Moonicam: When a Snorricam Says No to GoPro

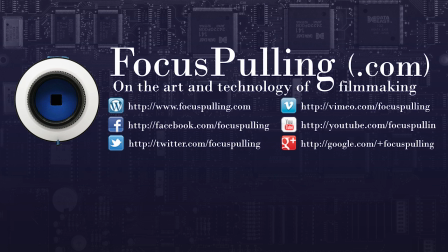(0:00)
Hey, this is Paul at the slow-growing focuspulling.com, and I haven't done one of these in a while, but something really cool happened recently,
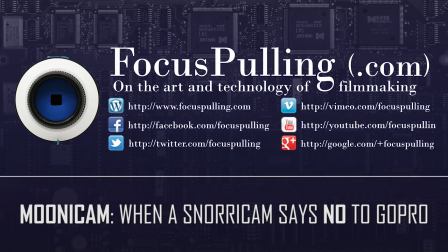(0:09)
and it seems like a good occasion to tell you about something I made for the gig.
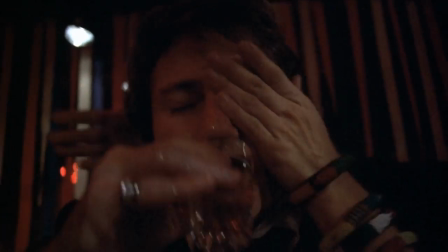(0:14)
But first, check out this scene from Martin Scorsese's early film Mean Streets, where Harvey Keitel's making his way through a bar,
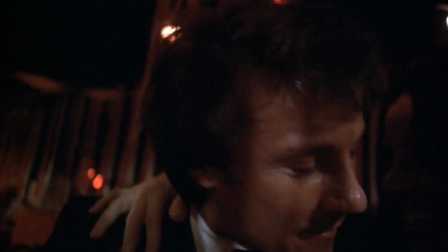(0:22)
and you can see the aesthetic really evokes his drunken haze using some really interesting camera work.
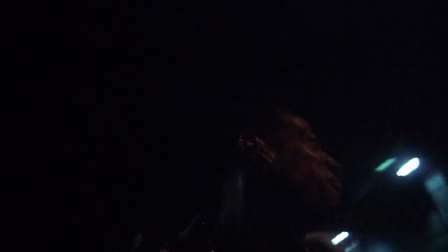(0:29)
More recently, Darren Aronofsky has pushed this look to its extreme limits,
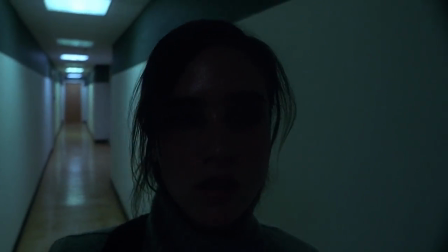(0:34)
especially in his early work, Requiem for a Dream. And in these shots that by now are kind of film legend,
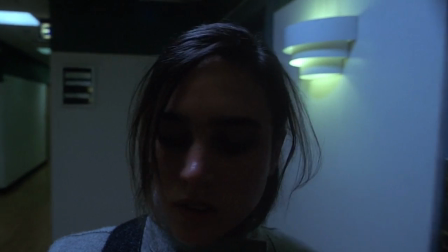(0:42)
it's hard to imagine a better way to evoke that sort of narcotic paranoia that he was going for.
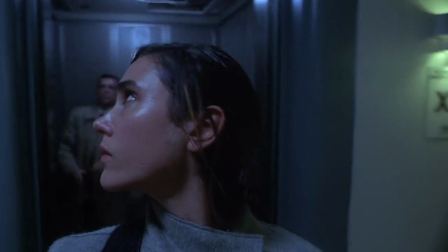(0:49)
What all these directors were using was something called the Snorricam from mid-last century.
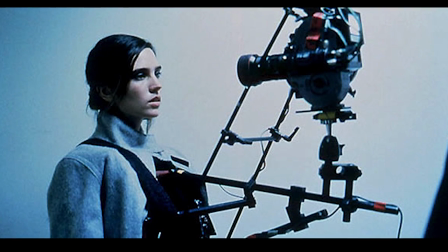(0:55)
And in this still behind the scenes, you can see it mounted on Jennifer Connelly.
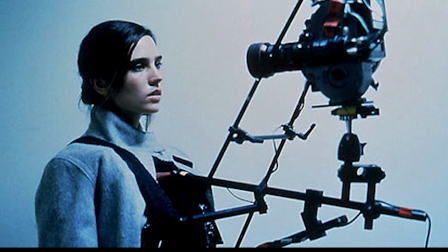(1:00)
And what you'll notice mainly is that it was designed to mount really heavy, large traditional movie cameras.
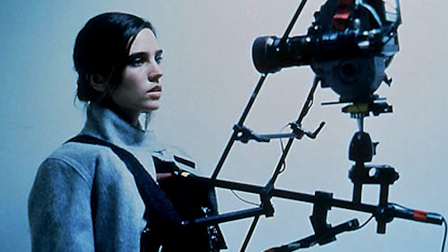(1:07)
But also, it's very much keyed to the movements of the torso rather than the head.
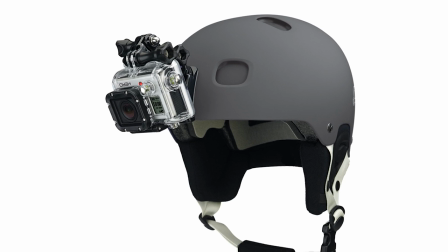(1:12)
What we've had for a while is a standard GoPro helmet mounting option, where you could not only point it forward,
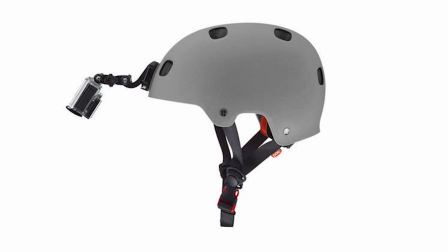(1:20)
but you could twist the sort of gooseneck extender back around so that it's pointing into your face. But when push comes to shove, the video quality on a GoPro just sort of sucks.
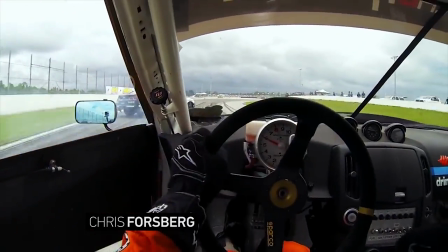(1:30)
I mean, even the newest 4K models at high bit rates blow out highlights.
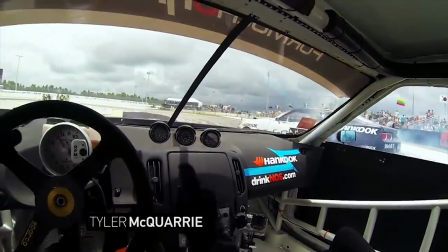(1:34)
And the contemporary practice of color grading everything with really flat log profiles just isn't possible.
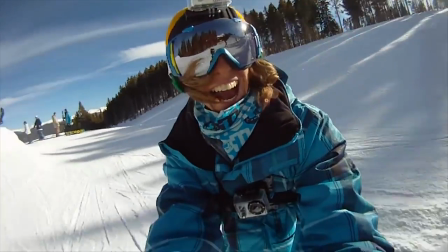(1:41)
I mean, I get it. Attacking GoPro is sort of like walking into a war zone.
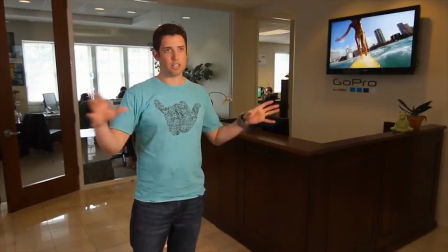(1:46)
They have a huge legion of users. The corporation feels to me sometimes like political lobbyists fighting to protect their trade name.
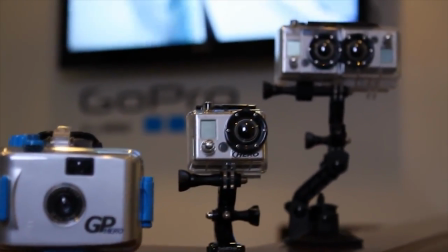(1:55)
I mean, they cut exclusive deals with sports celebrities to make their products look good.
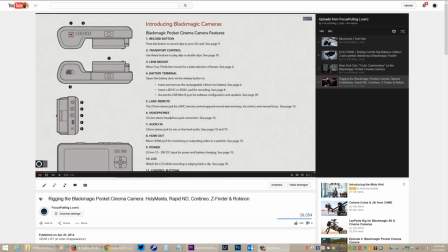(2:00)
But getting back to that gig I mentioned, it was out of nowhere that a really solid
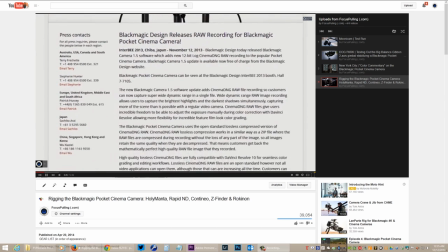(2:06)
cinematographer reached out to me after watching a commentary I'd made like this, but about the Blackmagic Pocket Cinema Camera.
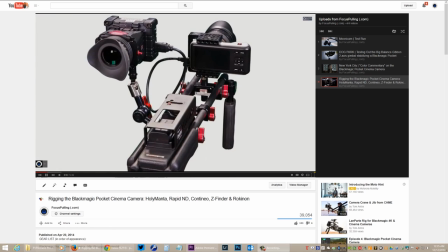(2:13)
And what he had in his mind was doing this sort of shot that you normally would get on a GoPro pointing in,
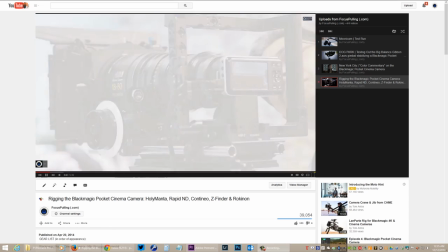(2:22)
but kind of upping the game with the capabilities you get on the Blackmagic Pocket,
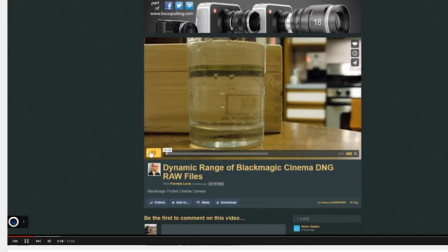(2:27)
including Cinema DNG RAW, and something that he could grade with his Arri Alexas that were his A cameras on set.
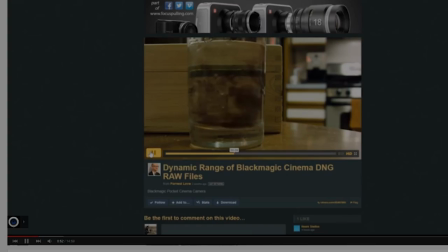(2:35)
So I started thinking about things like stabilization,
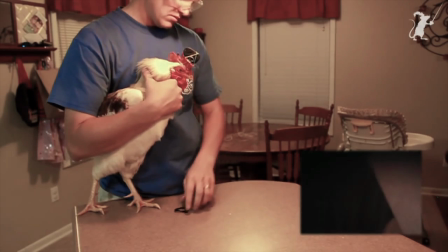(2:39)
and the way that if you blow up an image onto a multiplex screen, it needs to be smooth enough that it doesn't nauseate the audience.
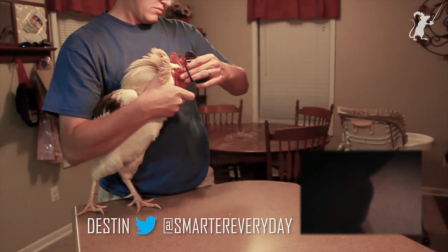(2:46)
And what came to my mind was a viral video you might have seen of a
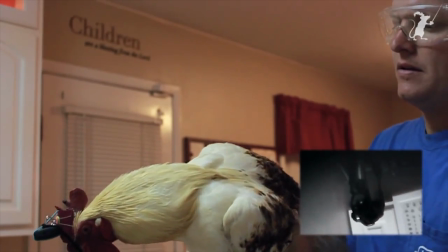(2:52)
camera mounted on the head of a chicken that ended up looking kind of like a steadicam.
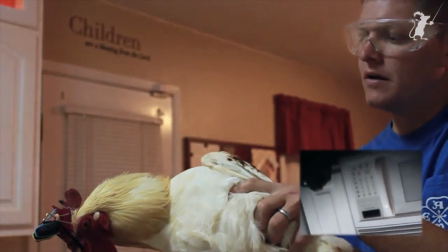(2:57)
And so I figured that since humans are at least a little more evolved than chickens, though maybe you wouldn't know it these days,
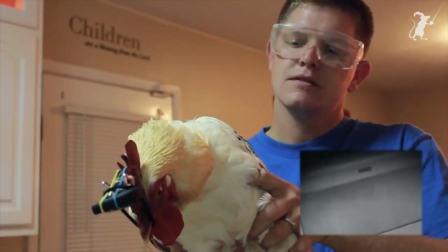(3:04)
things were probably going to work out all right if I mounted this thing straight on the helmet instead of on the torso like the Snorricam.
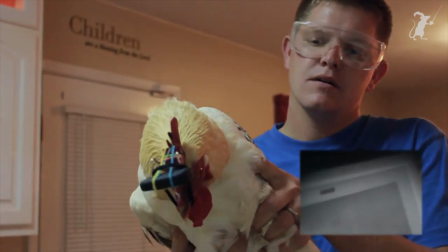(3:11)
So the first thing I asked the effects crew out west was whether they could mount a
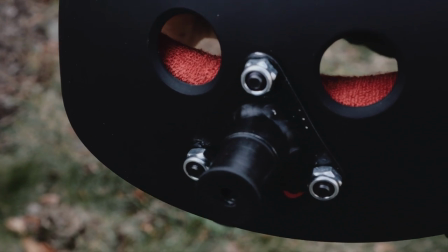(3:17)
reinforced stud on the front of the helmet with a 1/4-inch 20 socket, and they nailed it.
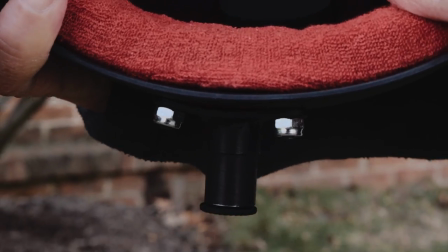(3:23)
But the next step was to put counterweights in the back, anticipating all of the weight in the front.
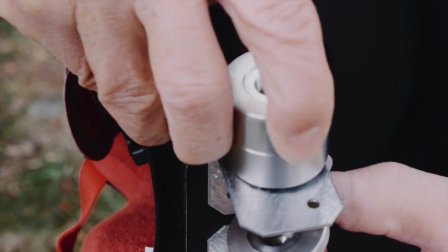(3:28)
But since that was going to be a moving target, I figured I'd need to be able to stack more weight onto the back.
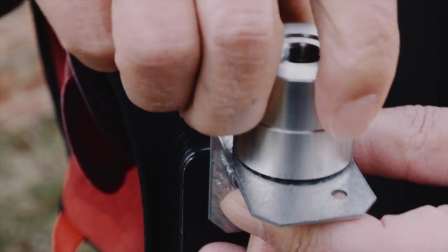(3:35)
And so after I received the helmet from them,
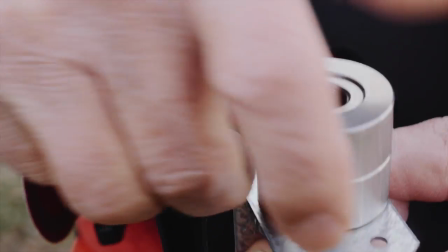(3:38)
I further modified the counterweight mechanism to be able to add weights incrementally,
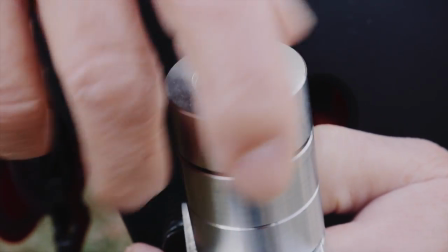(3:44)
and I happen to have some stackable screw-on weights from an old
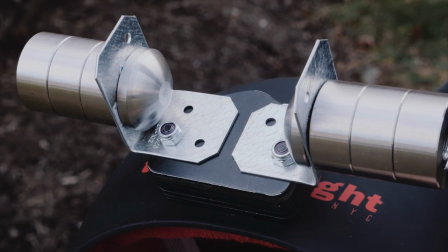(3:49)
Steadicam Merlin that I don't use anymore because I've transitioned to motorized gimbals,
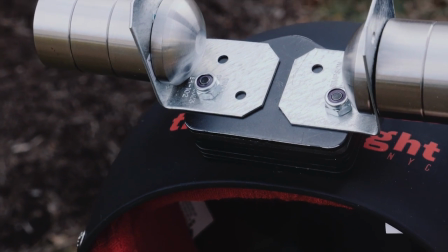(3:54)
but you can really use anything that will add weight incrementally.